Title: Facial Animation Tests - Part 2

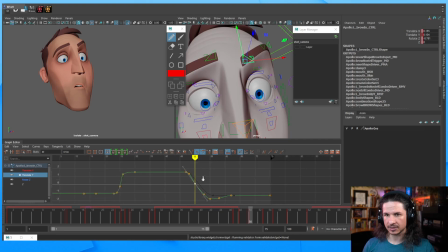(70:47)
And let's actually keep this going here a little bit. So the inner brow is going to lead a little bit more. And try to exaggerate that curve so it doesn't feel linear.
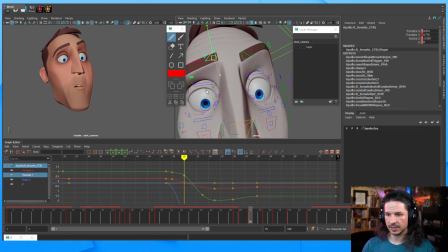(71:09)
Let's do the other brow as well here. I can actually, let's try this. I'm just curious. I want to really exaggerate that facing coming down. So we get that nice
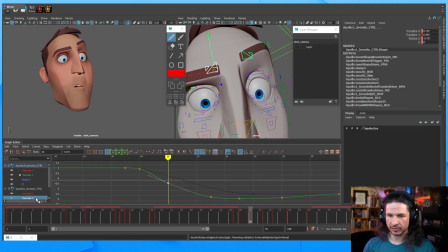(71:30)
arc in there versus what I was getting before, which was a very flat, well, you can kind of see it here. Like there's no real arc to that curve. So I'm going to try to push this a little bit more.
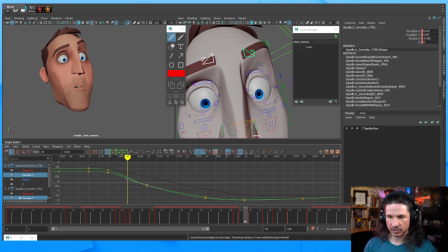(71:44)
Now, this is a little sharp right here, so I'm just going to add another key right there. Bring this up, ease that out just a little bit.
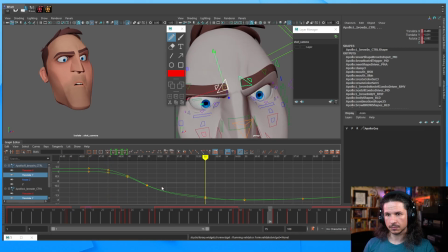Maybe that's a little too fast. I can add one more frame if we need to.
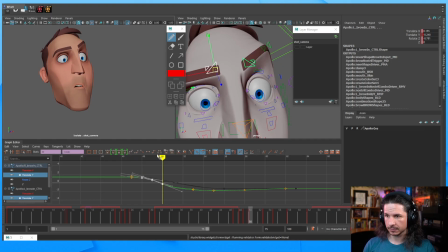(72:14)
Okay. So now we can definitely feel the inner brow leading the action. Let's kind of tweak our outer brows here.
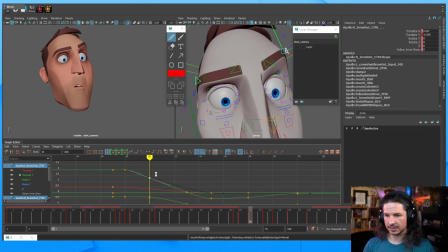(72:26)
So this one is definitely going to have to start coming down a little sooner. Otherwise, it's going to feel disconnected. So something like that. Let's ease this in just a little bit more.
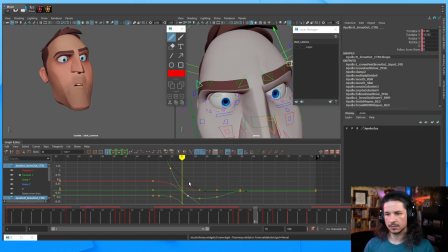And then same thing here.
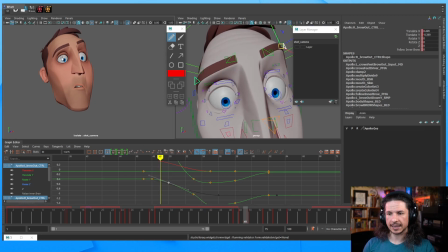(72:59)
Ease that. So I really want that outer brow to start moving kind of last here. I don't want it to start feeling like, I want it to feel like the inner brow is pulling it down almost.
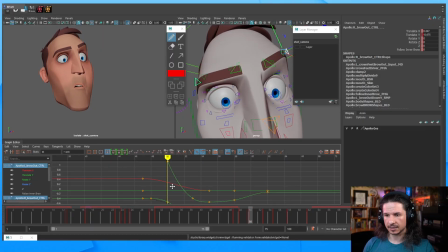(73:15)
I'm kind of losing that on the other brow. So let's bring this back up here. So see how that outer corner stays up just a little bit more and then comes down. Okay.
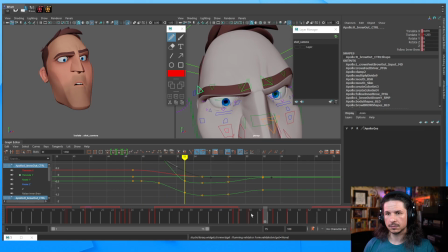Now I'm this right here. See how this is a little too low? I'm losing the mask of the character.
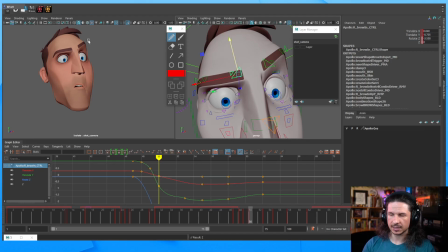(73:43)
I'm just going to keep my brows lined up so that they feel really nice and fluid. Okay.
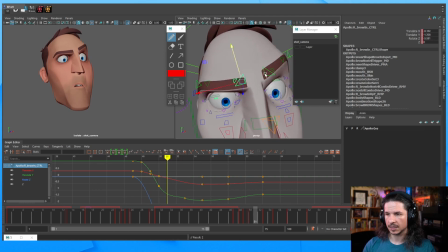(74:02)
Getting there. Let's actually do our translate X right here.
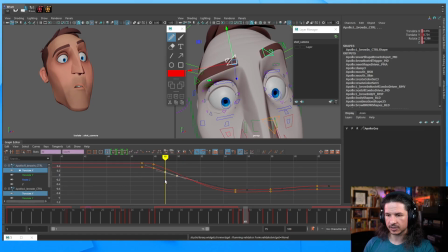(74:15)
But for the translate X, I definitely want to make sure that this is doing something interesting where it kind of gets a nice swoop in there. So I might hold it back just a little longer here and then really push it in afterwards.
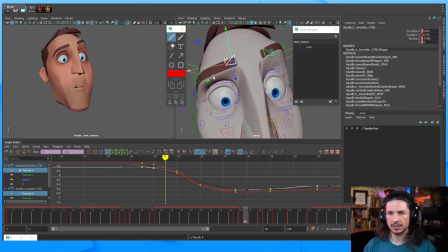(74:34)
So we really feel that arcing motion of the brows coming in. So you can feel that pull in the corner there. Just a little bit. This way that's not just a linear diagonal line.